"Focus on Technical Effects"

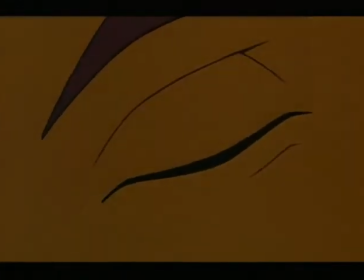[4:24]
"3D CGI techniques were used in this sequence to impart stone texture and lighting effects.
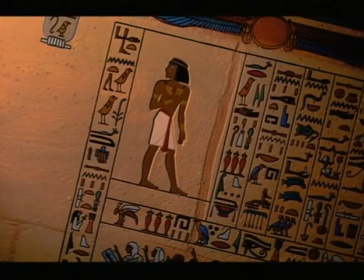[4:29]
The extreme rendering style was designed to be a unique stylistic environment within the film.
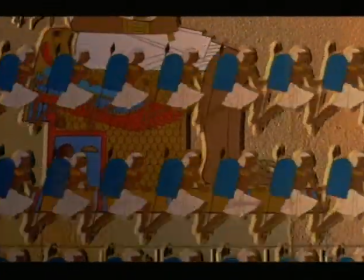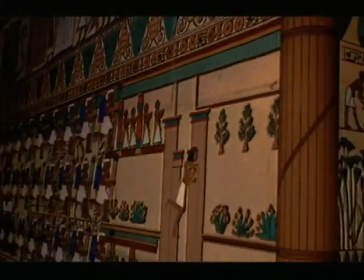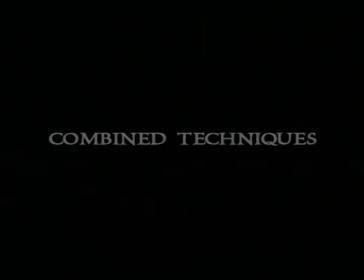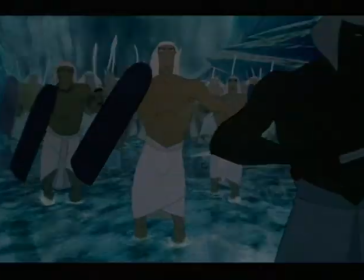[4:51]
In this sequence, from the parting of the Red Sea, we used a combination of traditional and digital effects.
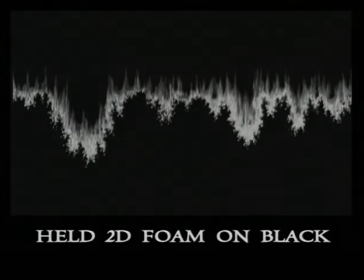[4:58]
We took traditional 2D drawings and applied them to the 3D rendered surface of the collapsing wall of water to enhance the foam effects.
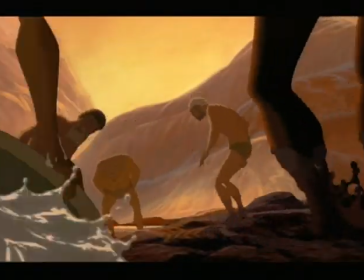[5:10]
From 2D traditional hand-drawn animation to CGI,
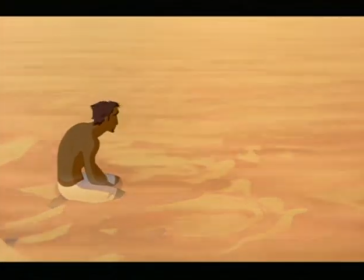[5:19]
to a combination of 2D and CGI in the same shot,
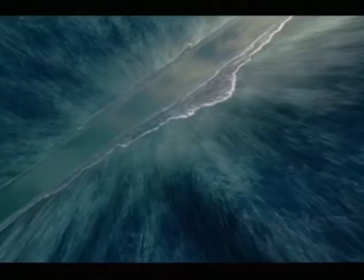[5:24]
to 3D character animation, to various combinations of these techniques,
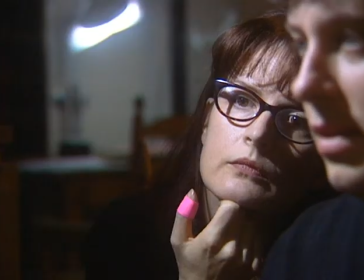[5:30]
the unique challenges of the Prince of Egypt allowed a variety of diverse talents to come together and create the effects department,
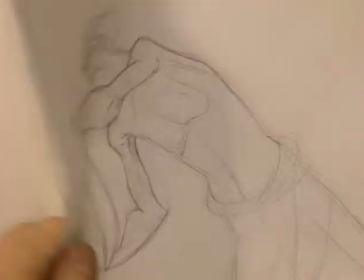[5:37]
to explore new ways to combine and integrate traditional drawings with computer-generated animation and visual effects.